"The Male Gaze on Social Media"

The term male gaze has gained traction in the past few years.
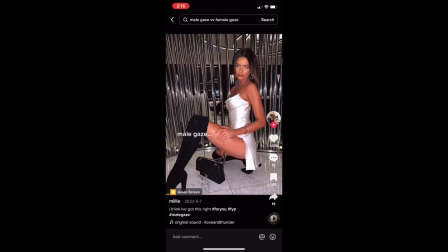7s
Its meaning often reduced on social media like TikTok and Twitter to simply refer to women dressing feminine and being submissive.
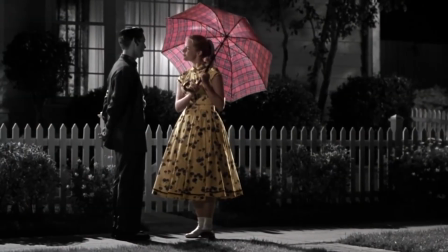16s
While female submission is a crucial component of the male gaze, the conventions go much deeper.
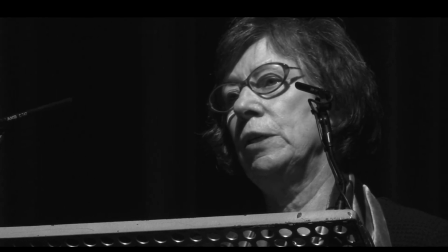22s
Laura Mulvey was the one to coin the phrase in her 1975 essay, Visual Pleasure and Narrative Cinema,
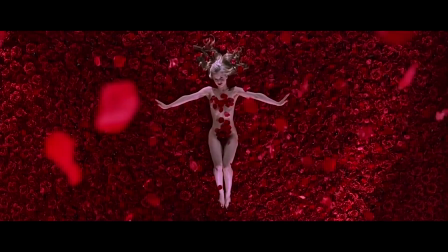29s
drawing on Freudian interpretations of gender and sexuality to expose the perverted lens of the Hollywood film industry.
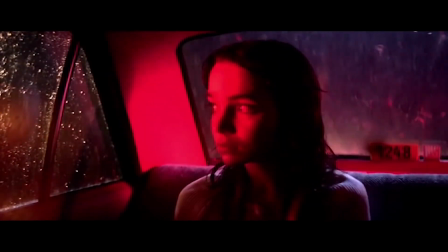37s
The male gaze has multiple essential components that all revolve around visual pleasure from a heterosexual man's perspective.
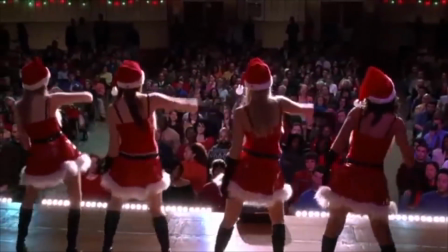44s
According to Laura Moldy,
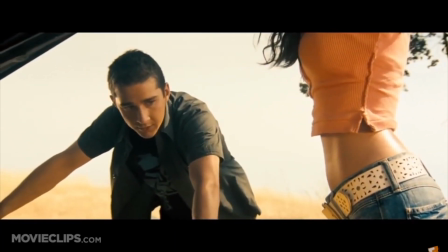46s
women's bodies are seen by men as objects that give pleasure through voyeuristic and fetishistic forms of scopophilia, the pleasure of looking.
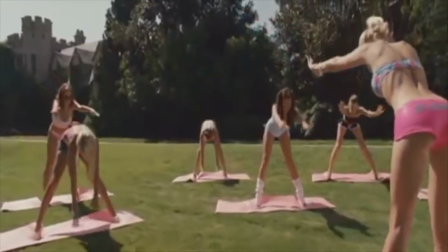56s
The woman displayed on screen functions both as an erotic object for the spectator within
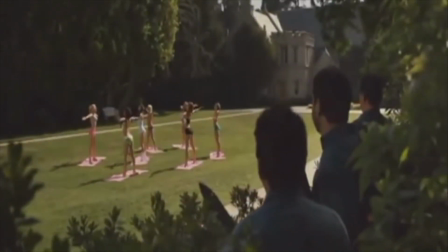61s
the auditorium and as an erotic object for the characters within the screen story.
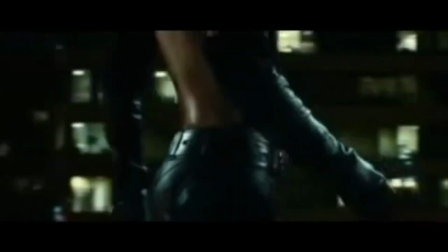67s
When it comes to the depictions of men and women in popular media,
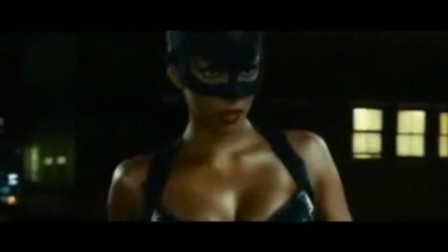71s
Mulvey's original work follows Freud in identifying activity and agency with masculinity and passivity and objectification with femininity.
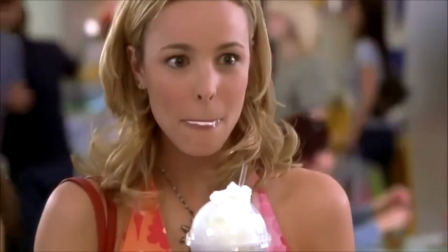80s
Not only is the female figure valued in the industry, Hollywood cinematic codes like narrative, staging,
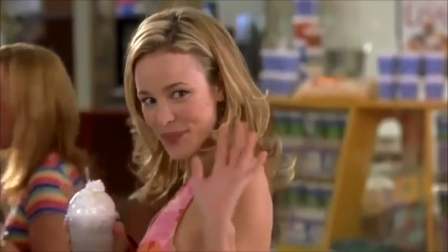88s
camera work, and editing embed the male gaze into the infrastructure of cinema itself,
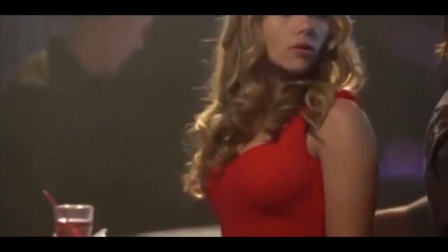94s
posing women as nothing more than erotic objects to be looked at.
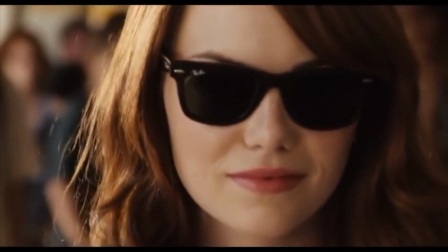98s
According to Mulvey, cinema constructs the perspective of the viewer through its editing of the three looks, the camera, the character, and the audience.
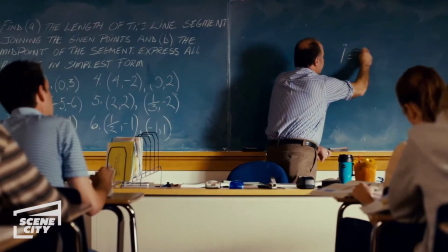107s
The first look is the gaze of the camera itself,
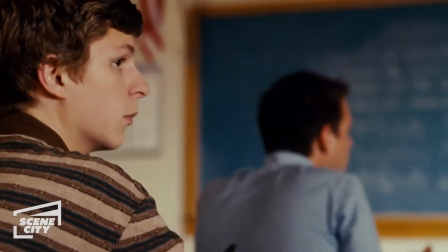110s
which is controlled by the director and cinematographer and has to do with the framing of images and selecting of shots.
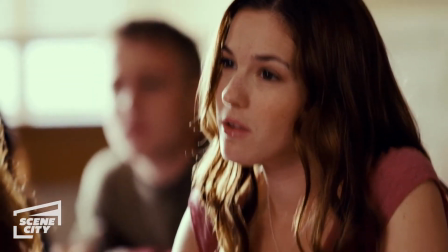117s
The second look is the gaze of the character within the film, particularly of the male protagonist,
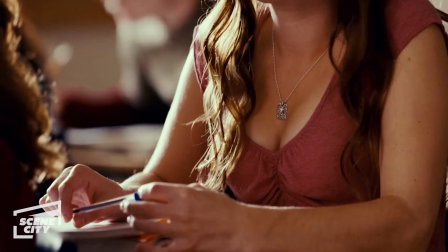123s
who looks at women in a way that is sexualized and voyeuristic and reinforces the idea that women are only there to be looked at.
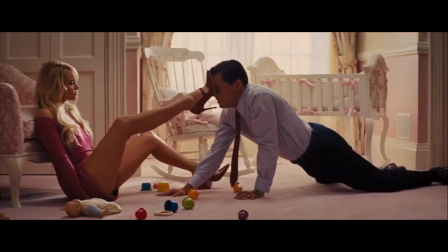132s
The third look is the gaze of the spectator, or the viewer of the film,
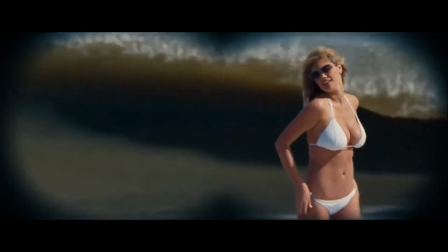136s
and this is shaped by the first two looks, as the camera and the characters within the film construct the viewer's perspective.
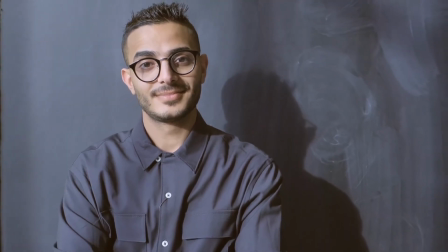142s
This editing style forces audiences of any gender to identify
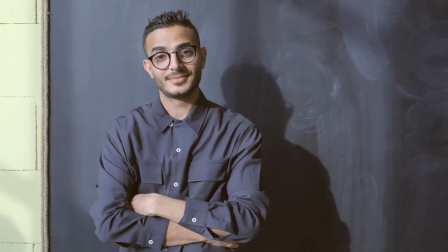147s
with the male protagonist's exploitative gaze This means that ultimately,
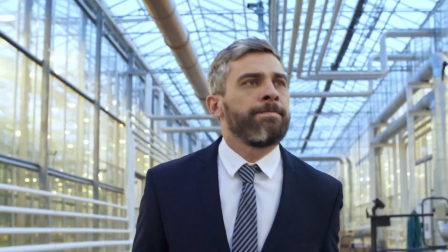152s
the male gaze limits the possibilities for female spectators to imagine themselves with a sense of
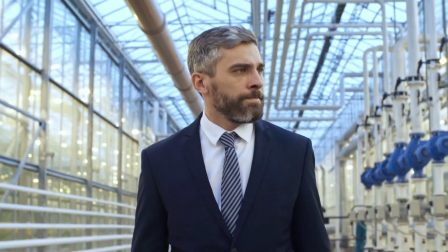158s
agency and escape identifying themselves as passive objects At base,
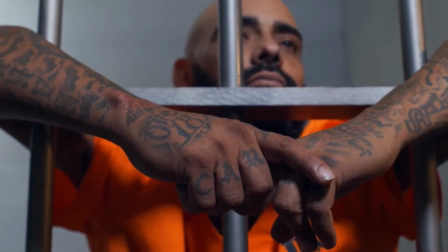164s
Mulvey identifies a need to master and control its object as a compulsory aspect of the male gaze
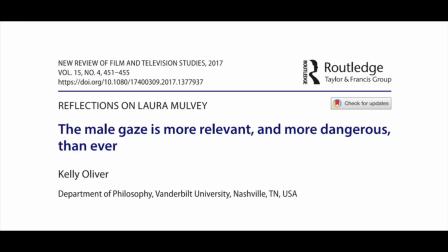171s
Kelly Oliver expands on this disturbing fact in her article, The Male Gaze is More Relevant and More Dangerous Than Ever.
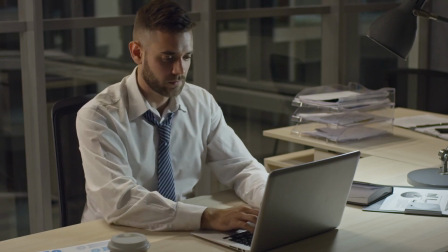179s
Oliver's article draws on Mulvey's essay, specifically highlighting the violent manifestations of the male gaze on social media. After commenting directly on Mulvey's work and its application in the film industry,
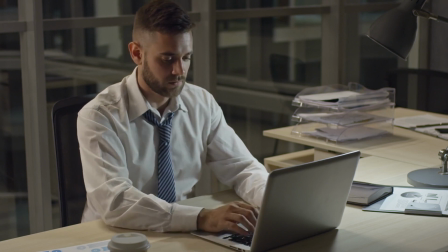192s
Oliver condemns social media as being fundamentally born out of the male gaze and its concomitant symptomology.
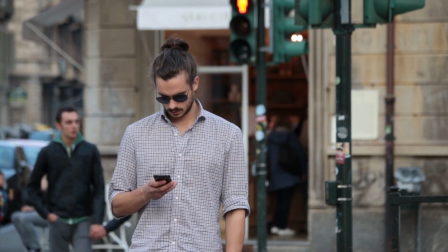199s
Oliver specifically explores the problematic origins of the popular social media sites Facebook, Snapchat, and Tinder.
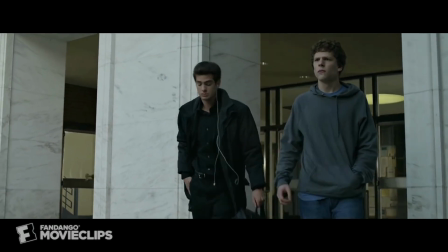207s
Mark Zuckerberg's original intention for Facebook was to post pictures of girls for his college buddies to rate and berate women.
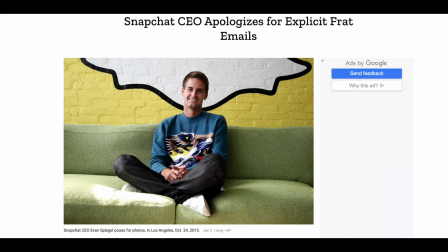215s
Evan Spiegel, the inventor of Snapchat, sent messages during his college days referring to women as bitches, sororist sluts to be peed on, and discussing getting girls drunk to have sex with them.
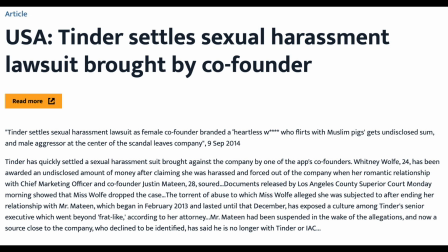226s
Tinder co-founders Sean Radd and Justin Mateen have both been involved in a sexual harassment suit, wherein Mateen was accused of severely and repeatedly harassing the former vice president of marketing, who claimed that he sent her harassing sexist messages, calling her a slut, a gold digger, and a whore.